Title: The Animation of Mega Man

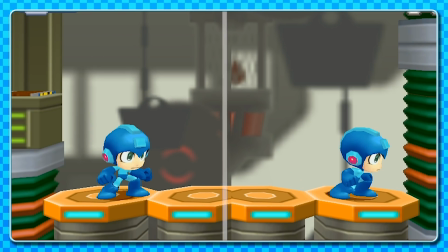32:51 We'll cover this idea more later though. The center viewing angle seems more focused on the right-hand side of the screen,
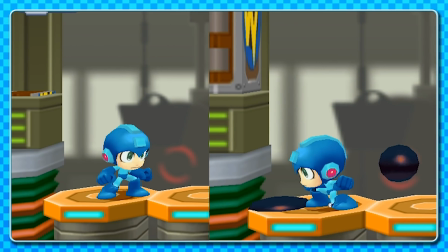32:58 meaning if you were to face left, you'd see more of behind Mega Man, something of a first.
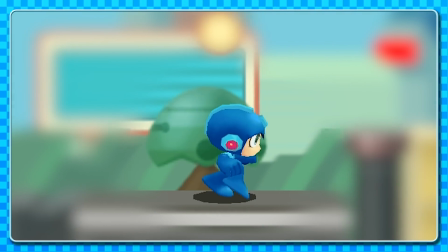33:04 The run is much more bouncy and squishy, although a little slower too.
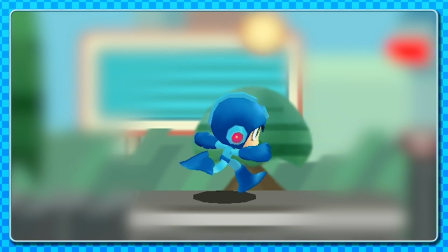33:08 It's fairly non-distracting, with the limbs all swinging at an even, consistent pace, which is mostly fine.
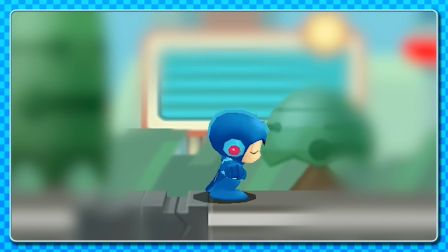33:14 It totally fits the much more childlike aesthetic for this version. It even feels like it draws inspiration from Mega Man 8 with the floppy-styled boots.
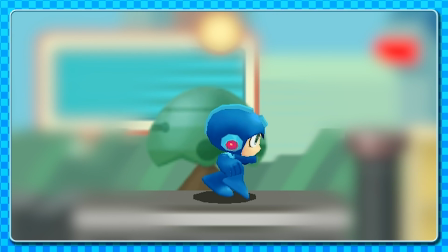33:22 But the fact the limbs move at such an average pace and that there's little tonal difference between front and rear limbs
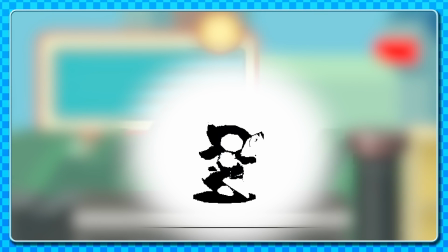33:29 occasionally makes it hard to differentiate which limb is which, giving the run an odd,
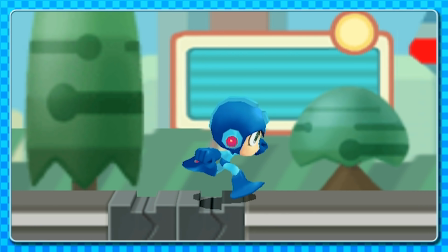33:33 confusing quality, at least in its silhouette. Unlike 8, 7 and Marvel vs. Capcom though, the head stays mostly still,
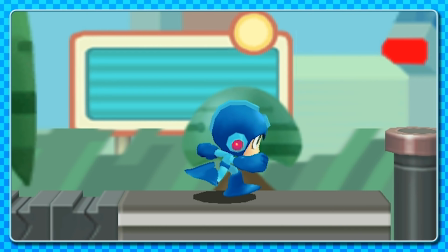33:42 with no side rocking, giving off either a more determined look or a feeling of indifference, I'm not quite sure. There isn't really a determined energy coming from the cycle, not really striking any interesting or powerful poses that you'd expect from the series so far.
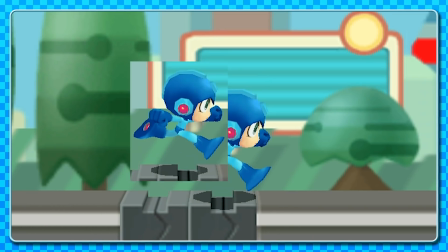33:56 Again, like Mega Man 7, the bounce feels a little like it's in the wrong place,
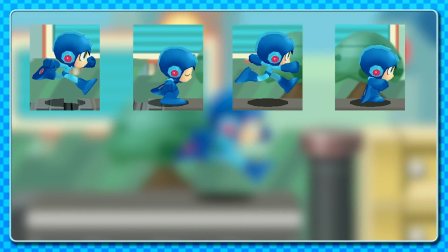34:00 with the lowest position taking place during the passing phase instead of the contact or down phase, resulting in a leisurely appearance than a meaningful one.
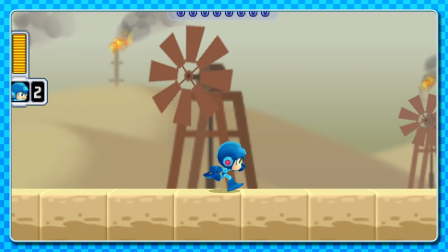34:09 I mean, it's fine, I just don't personally think it works for Mega Man, but it makes more sense here with this style than anywhere else.
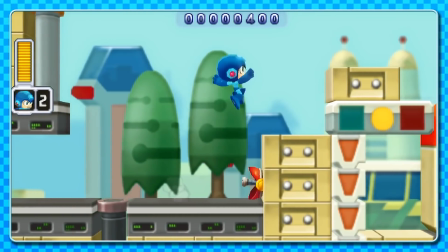34:16 Everything that's worked before works again, so when you shoot while running, because this is a 3D model, the arm simply switches to the shooting pose while the rest of the animation remains the same.
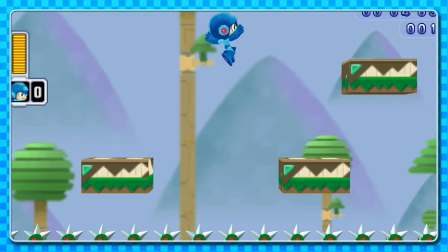34:26 Jumping launches you straight into a pose rather than have a lead-in as with Mega Man 8. This time though, we've got a different take on that pose.
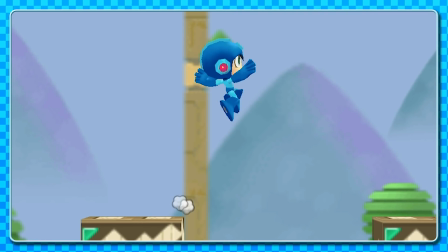34:33 There's the up pose, which consists of Mega Man raising his hands, in front and behind, kinda like normal,
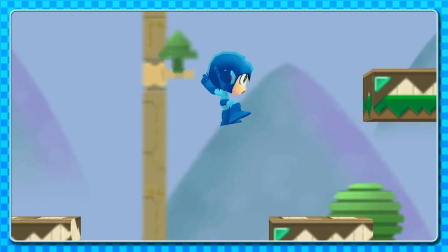34:39 but as we begin settling into the fall pose, Mega Man raises both his feet to rest in a forwards position, with both arms pointing backwards, as though he's just completed a long jump.
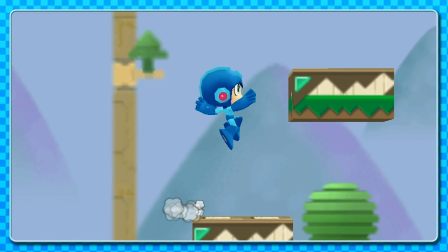34:48 It feels much more playful, childlike, as though he's more focused on making a good landing than performing the jump itself.
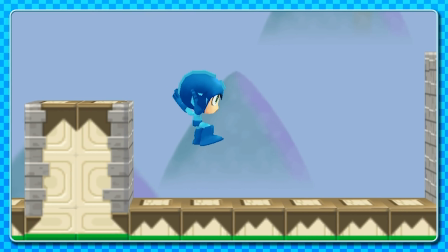34:55 Both of these pose setups play out when walking straight off an edge too. I kinda like this detail.
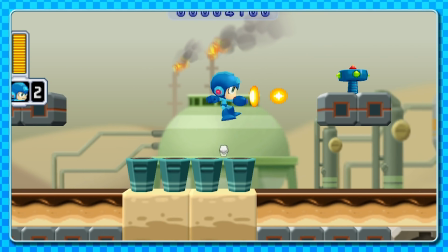35:02 It feels like Mega Man is a tad underprepared for all this action, which fits well considering this is a retelling of his first adventure as a superhero.
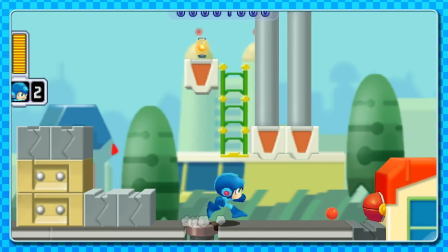35:09 This might perhaps explain why Mega Man doesn't stop on a dime that we've come to expect.
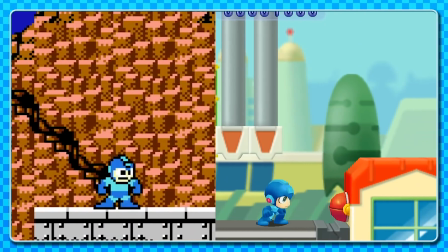35:13 Though this might also be reflecting the unrefined physics from the original Mega Man's feel, where it might occasionally feel like you're on ice.
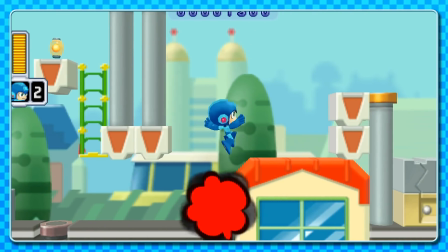35:20 Either way, this added delay doesn't actually affect the feel of the game as much as you'd fear.
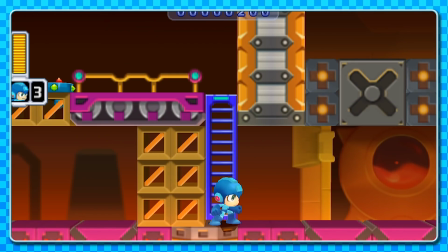35:25 Sliding is an unlockable move in this game, but notice the sluggish motion it has, not nearly as quick as previous iterations of this move, likely to make it more risk involved.
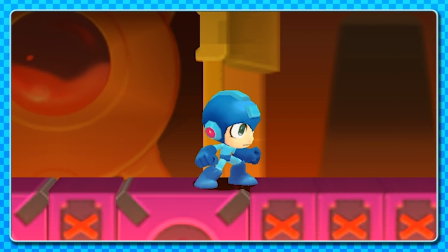35:34 But man, I love that finishing pose. Again, it feels kind of clumsy and playful. Shooting while jumping simplifies the poses, giving it a much more static feel.
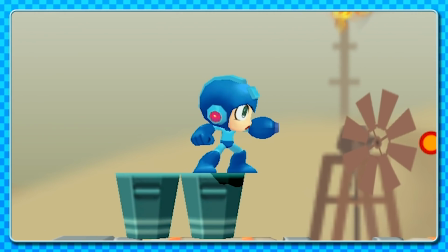35:43 Oh yeah, shooting. Tapping shoot sends you into this repeating cycle, which gives off more of an impression of keeping a fire hose steady.
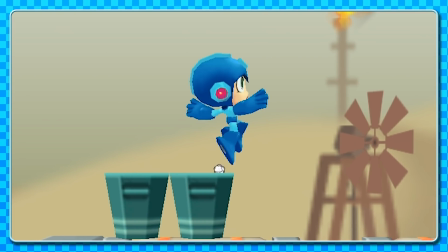35:51 But the transition from Buster to Arm, while brief, is a nice touch. Has his mouth open while shooting now too.
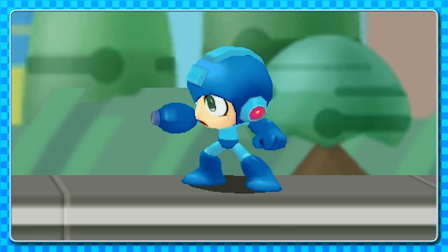35:57 Gives it a bit more life, I suppose. Now, this model is weird.
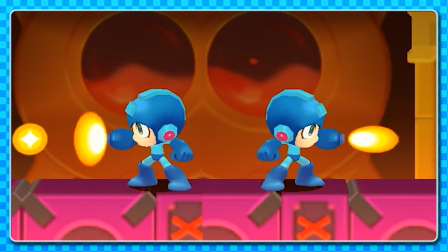36:02 Shooting in either direction has Mega Man shoot with the rear arm, as you'd expect.
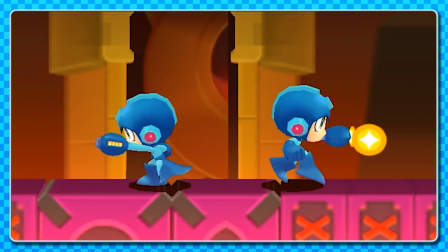36:06 But if you run and shoot, or jump and shoot, then Mega Man always uses his left arm.
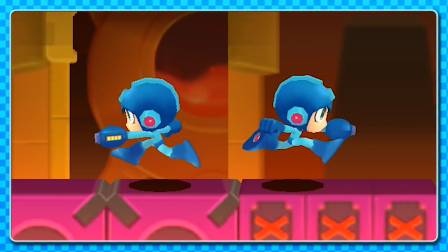36:11 It's just a bit odd, as it's a different feeling when your view is obscured by an action usually in the background.
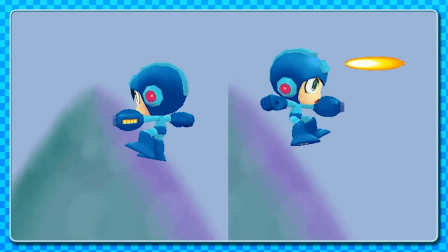36:17 His body usually covers up this weird stretch and steady thing going on, and it's unsightly, snapping from pose to pose.
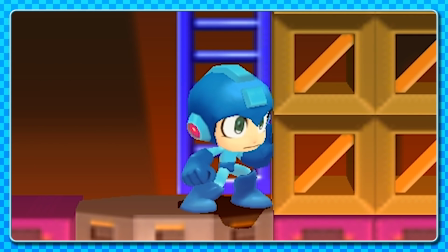36:24 But look at this. I love this. Gently touching the wall if he's near one.
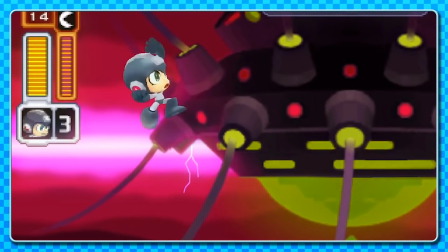36:30 One thing before we move on is the big head design has become detrimental in performing the lifting animation,
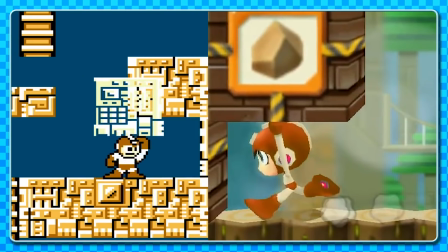36:36 which wasn't such a big problem in the 8-bit era, as it was always going to be in one pose, but now this is one animation from all angles, and his little arms don't reach above his head.
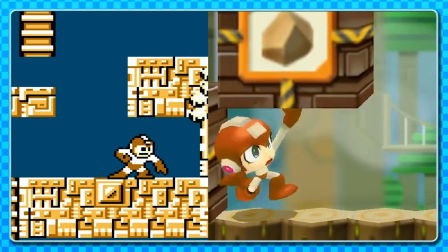36:46 Luckily, because this is a much more cartoony take on the whole aesthetic, his arms simply stretch more than they should so the action can work.
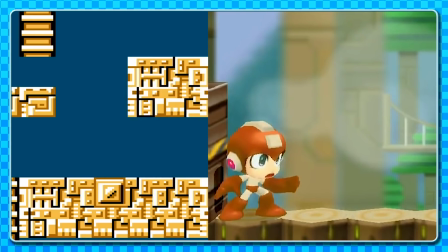36:53 I wonder how they'd have handled this if it was a more serious model. Oh, also, a couple of other points.
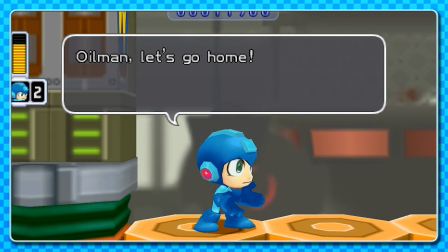36:58 There's some interaction between characters now, so we get to see Mega Man talking and performing some gesticulation,
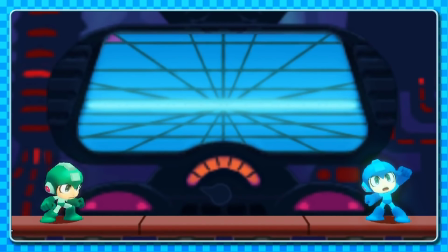37:03 and when you fight your copy, his power summoning move is similar to that of the Marvel vs. Capcom pose.
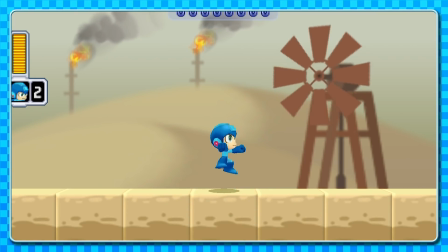37:08 Fancy that. Oh, and teleporting in is real squishy, kinda like an exaggerated version of Mega Man 8's.
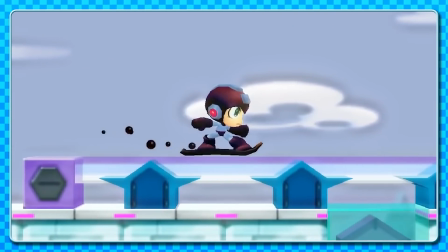37:16 Overall, a more childlike cartoony depiction of classic Mega Man moves, giving off a slightly calmer feel when compared to the original, and I do love the end stage winning move.
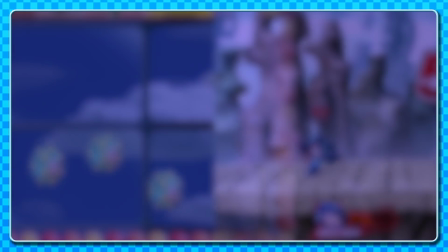37:26 Okay, moving on to our last two examples. Mega Man 11 and Super Smash Bros.
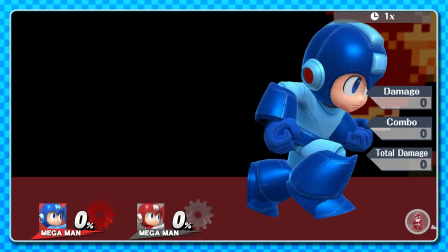37:33 Arguably two of the greatest versions of a 3D classic Mega Man,
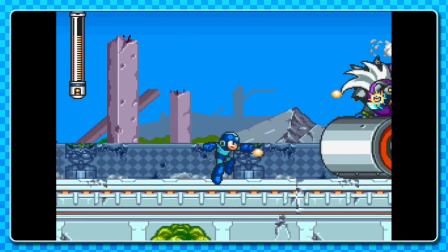37:36 having the good fortune and foresight of nearly 30 years to refine all those design and animation ideas into a cohesive, sleek and exciting moving action character.
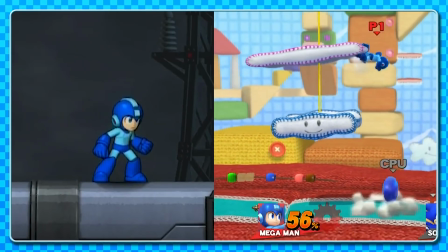37:46 How do they both interpret everything we've seen so far? Let's not forget that both are celebrating the character's history in some way.
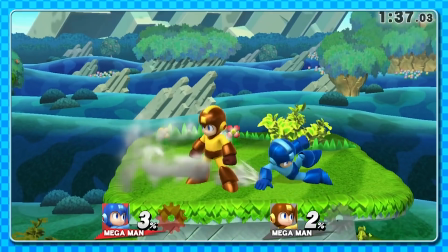37:54 How have they represented and enhanced tight 2D movement in clear and concise ways without being detrimental to player feedback?
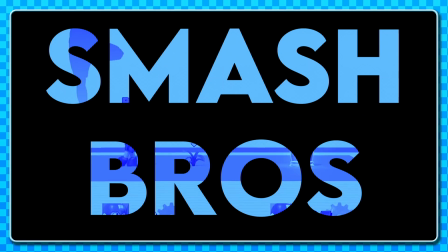38:01 Smash Bros.
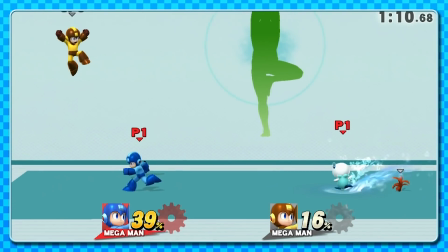38:02 Brilliantly translates that classic limited 2D movement into cohesive 3D action, while Mega Man 11 uses those limitations as influence to explore and evolve.
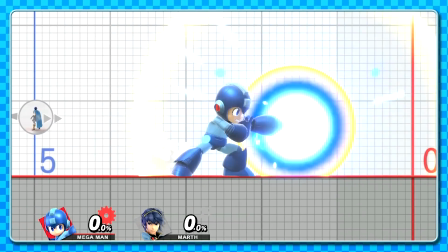38:12 It's no secret that Smash character animation is off the charts when it comes to fitting in everything it needs at no detriment to gameplay while looking beautiful and full of flair.
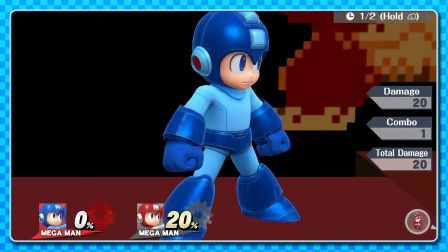38:21 In Mega Man's case, they've had to make some cosmetic changes to his design in order to get certain 2D actions to work in a 3D model,
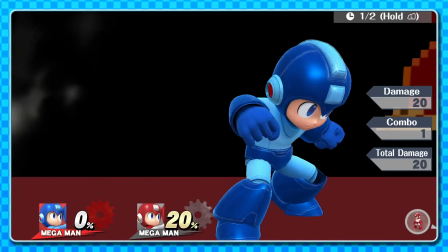38:28 such as having his hands separate from the main bulk of the glove section.
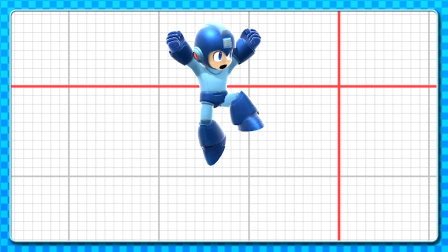38:32 This allows for quick, concise switching actions when shooting a projectile is concerned, and some fun mechanical animations during downtime.
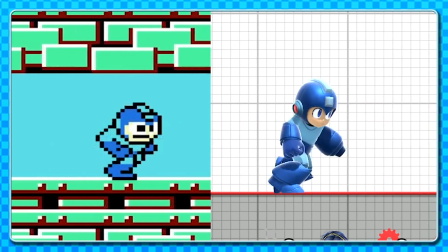38:41 In terms of matching these animations to their sources, it's really rather accurate.
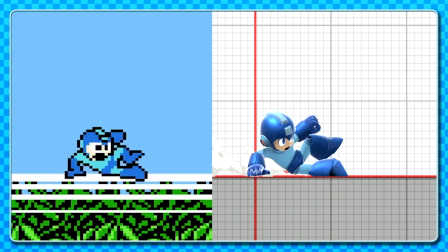38:45 Using these limitations as starting points works really well for translating them into fast-paced fighting game language,
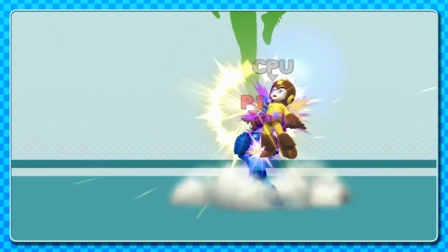38:52 namely being able to move and attack and evade within microseconds, thanks to everything being at 60 frames per second.
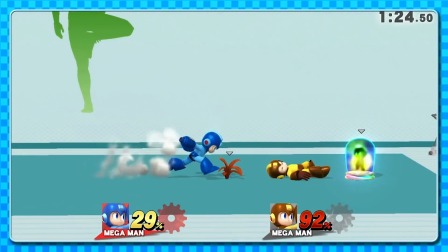38:58 So, in terms of just how accurately Smash manages to recreate the NES poses entirely depends upon the new 3D model.
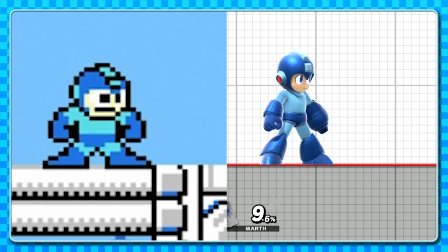39:05 The proportions have been carried across without it looking ridiculous like how the powered-up model might have looked.
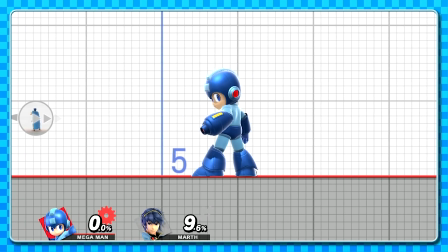39:11 So, standing is fine. More idle fidgets have been added, shooting recreates that snappy lean forward pose,
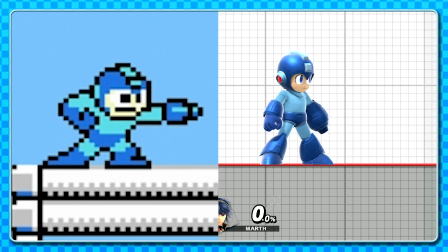39:17 no kickback as you'd perhaps expect, keeping everything as though lifted straight from the NES.
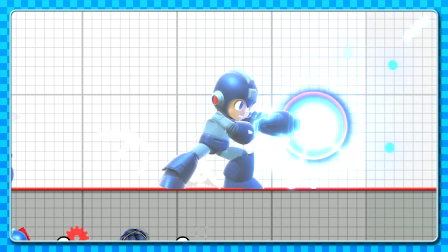39:22 Charging, however, causes Mega Man to shake, as though holding in energy, just to give some more visual feedback to enhance that silhouette.
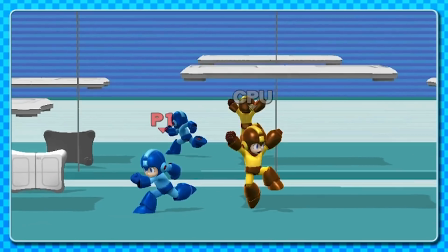39:29 It's the running I want to take a keen eye to.
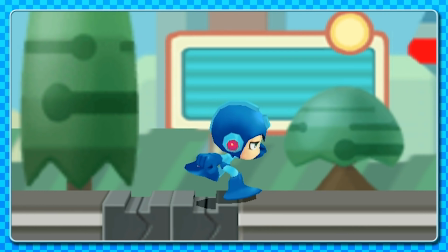39:32 The powered-up model wasn't as keen to take visual risks to match the original posing and movement as the Smash model is, resulting in a side-on view when running.
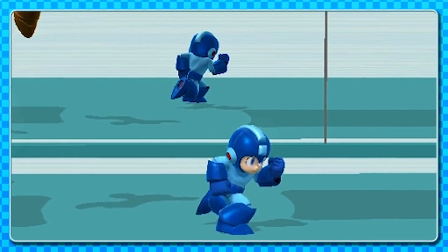39:41 This Smash model, however, contorts and cheats to replicate that same look.
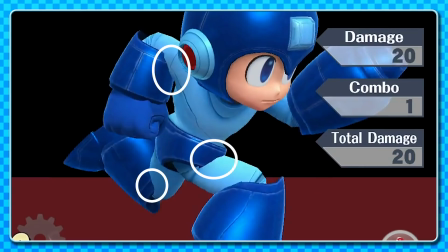39:46 You'll notice the limbs clip through each other to make the correct poses from the NES frames.
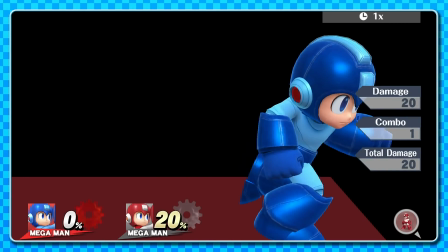39:51 The head deliberately faces more towards us than straight ahead. In fact, we could probably isolate and match the frames in Smash to those of the NES.
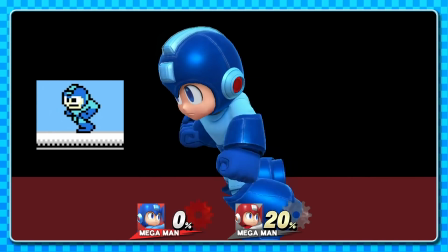39:58 It's all timed really well. The feeling of this run cycle captures and interprets those limited frames almost exactly.
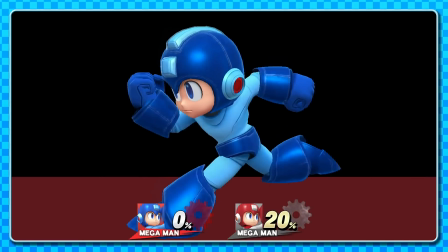40:05 There's not too much emphasis on the passing frames, and it's bouncy in the right way, unlike the floaty powered up and the linear Mega Man 8 or the goofy Mega Man 7. As I mentioned, if we look closely, we'll see that the body rig has to contort in certain ways to capture this look,
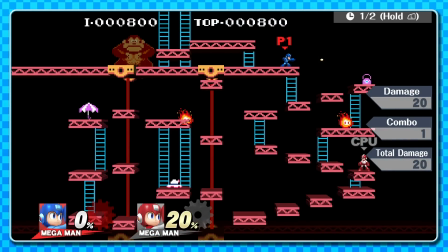40:20 but thankfully we're zoomed out most of the time, so this doesn't really matter too much because it's the overall motion that's been captured.
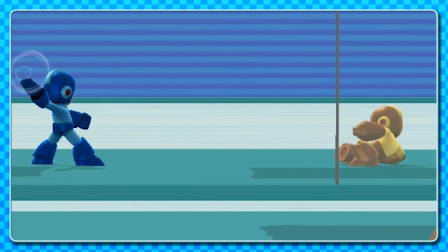40:27 Similarly, these poses only make sense from the angle we see it from, and would likely not make as much sense from any other angle.
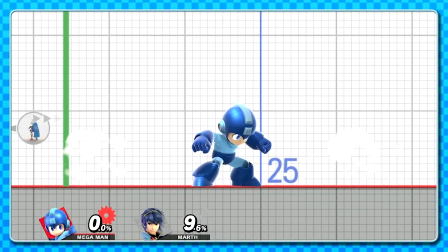40:34 Most of the other animations adhere to those striking poses and timings set by the NES games, such as jumping and sliding.
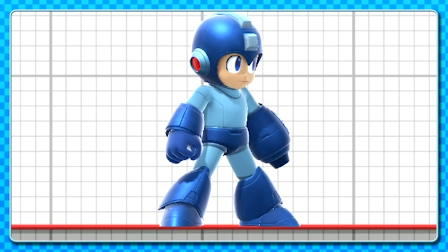40:40 The fluidity between animations is really high, thanks to 60 frames per second.
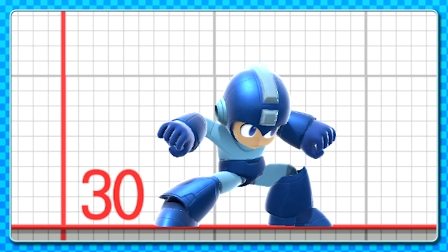40:45 You'll rarely perform an action that looks out of place when coming from a different pose, even if it's a mere handful of frames to bridge the two actions.
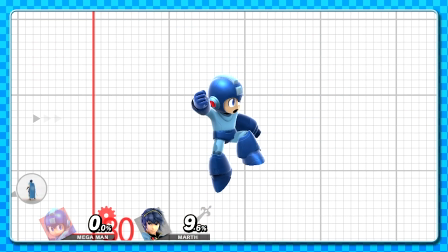40:52 And it's because of this that actions which would have been instant in the NES games can get away
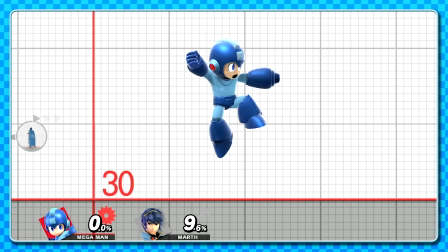40:56 with having an extra couple of frames to set up that action and smooth out those transitions,
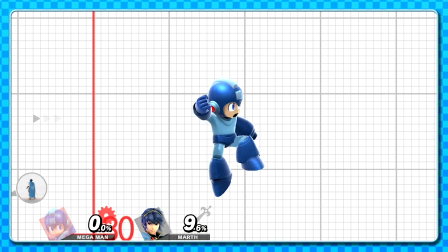41:01 know what I mean?